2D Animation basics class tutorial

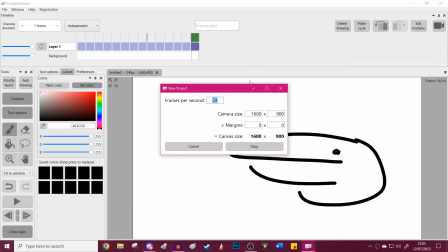[0:00]
I'm never really good at these introductions. Basically, right today, I feel like going over just a wee, very basic animation kind of tutorial to the animation. Um, I reckon I don't know if I'll get to all 12 principles animation,
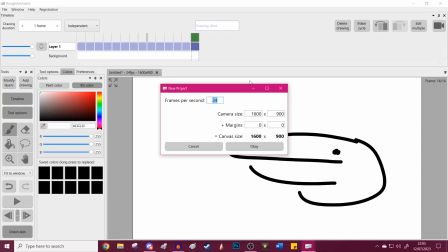[0:16]
your kind of foundations, but I think the kind of the beginnings, I'll cover those. I'll bring them up and everything. And to do that, I'm going to show you how to do the ball trick.
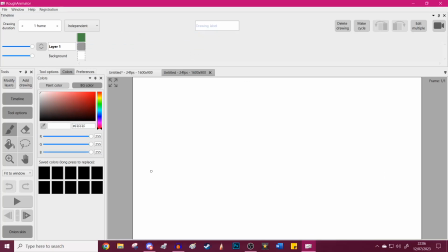[0:26]
And the ball trick, I think, it's deceptively simple because Uh-huh.
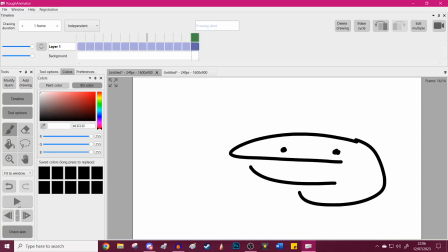[0:33]
it's like it's what you want to. Sorry, ignore this. I did that there because I was waiting.
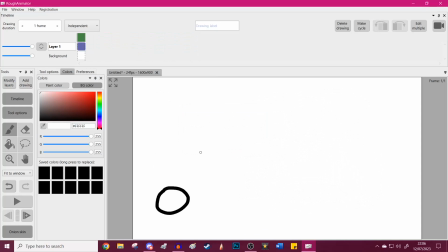[0:40]
But the ball trick is deceptively simple, but it teaches you a lot, right? Uh-huh. Uh, and it's kind of like you're studying real life motion, but you're also taking into account how to make something look better as an animation, if that makes sense.
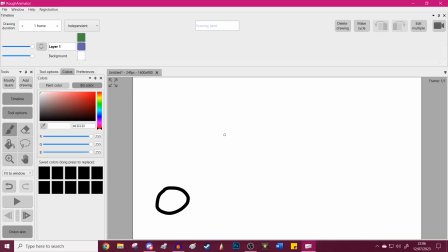[0:54]
It's a kind of mix of the two, and it's a really good way of getting at things, right? So first frame here, right? You see this little ball bitch, yeah? Yeah. Yeah. We're gonna make him bounce. We're gonna make him go boing boing boing boing boing, right? Uh-huh.
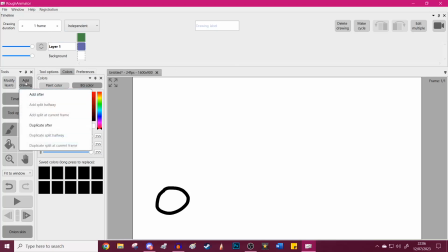[1:10]
And how do we do that? Well, obviously the ball has to move. So I'm gonna add a few frames of just it sitting there. You know, just lay the groundwork of just this guy sitting here like a little bitch.
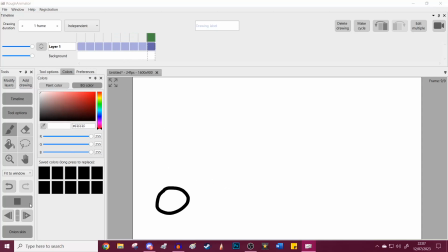[1:23]
I'm manually Uh-huh. adding these frames because I'm an idiot, right? So we got like what, you know, just that of the ball sitting there.
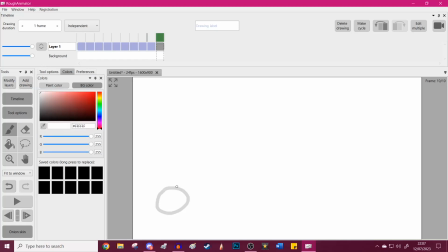[1:29]
So how's about we get him moving, right? Add after, and you see this effect here where it's kind of like the ghost of the ball. That's your onion skinning, and you'll see this in pretty much every form of animation: 2D, stop motion, 3D, whatever.
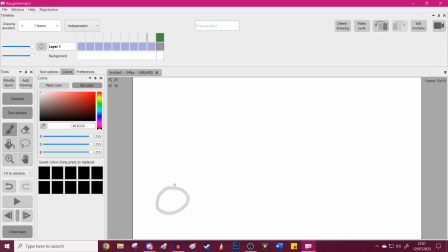[1:45]
You know, even like a blend of all three, you'll see that. And right, simply, I'm gonna start off small. I'm just gonna very rough. Like the ball doesn't need to be consistent for the kind of tutorial to work. It's just whatever, right? I'm just gonna, you know, ball's moving a wee bit, right?
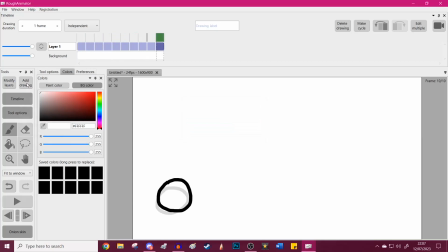[2:04]
You know, he moves a wee bit, Uh-huh. and I'm gonna keep adding frames. And this is the first kind of rule which I think people kind of miss out on, but it's what makes animation look really nice and smooth.
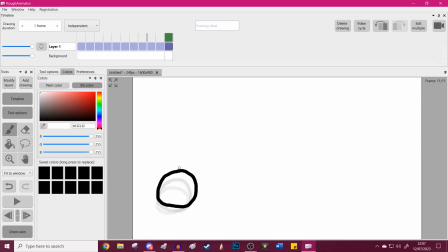[2:17]
You want to start off slow, little kind of movements, little, you know, just kind of, you know, he's kind of inching. Like think of it like the ball's moving a few inches up, right? Whatever.
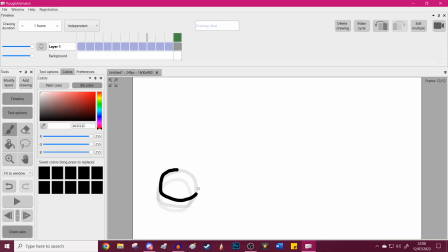[2:30]
But as each frame or so progresses, you're gonna want him to slowly, you know, inch further and further. With each new frame, he moves up. You know, he moves a further distance than before. I don't know why the ball was a guy. I trying to personify him.
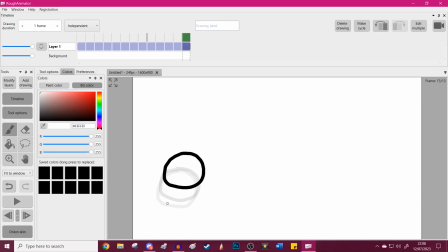[2:46]
So you notice here, Uh-huh. you know, with onion skinning on, the ball, you know, it's getting further and further. Because the difference here, a little bit, difference here is much more, and that is called ease in and ease out, right? So at the start, it was kind of going nice and easy, but now we're making him bounce.
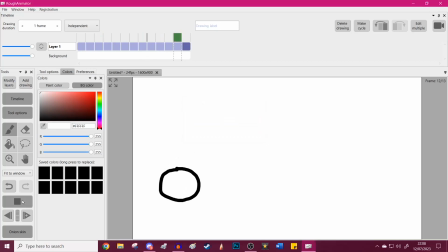[3:05]
It's easing out. It's going, right? So you can kind of see. Maybe I want to speed it up a little bit because that looks a bit slow. It looks as if he's kind of just flying. So now, actually, that looks smelly.
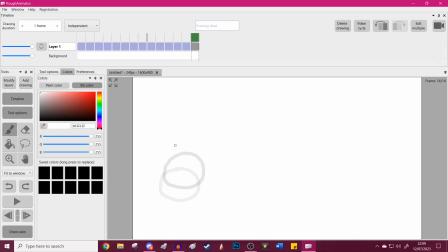[3:18]
Let me redo that. And it's okay to redo things, by the way, because you're gonna learn that a lot of more complicated shapes. But I'm gonna start doing the technique of squash and stretch, right?
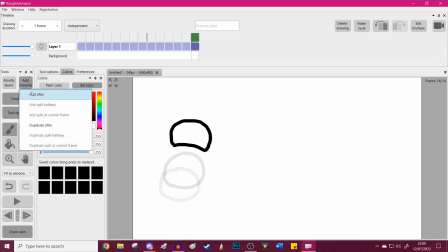[3:32]
And that's your kind of golden ticket here. That's gonna make things a lot better. The ease in ease out thing, that was more for realism, kind of motion looking nice.
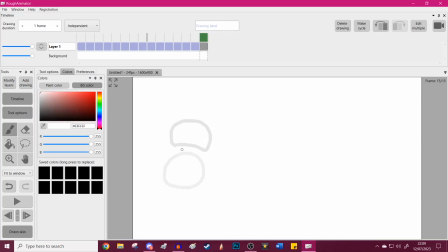[3:40]
But that squash and stretch, this is the kind of cartoony stuff. This is where the ball's going quick, so it kind of bends and it morphs, and it looks nice as it's kind of going. You know, it's moving in this arc, it's bouncing up, so it's kind of it's like it's I can do better than that.
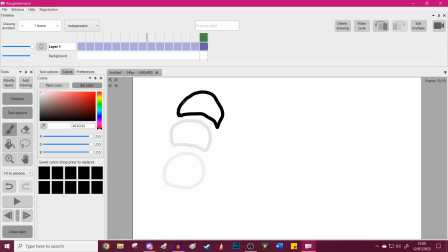[4:01]
Maybe I shouldn't have recorded this tutorial when I was a wee bit off doing 2D animation, but it's kind of going. What?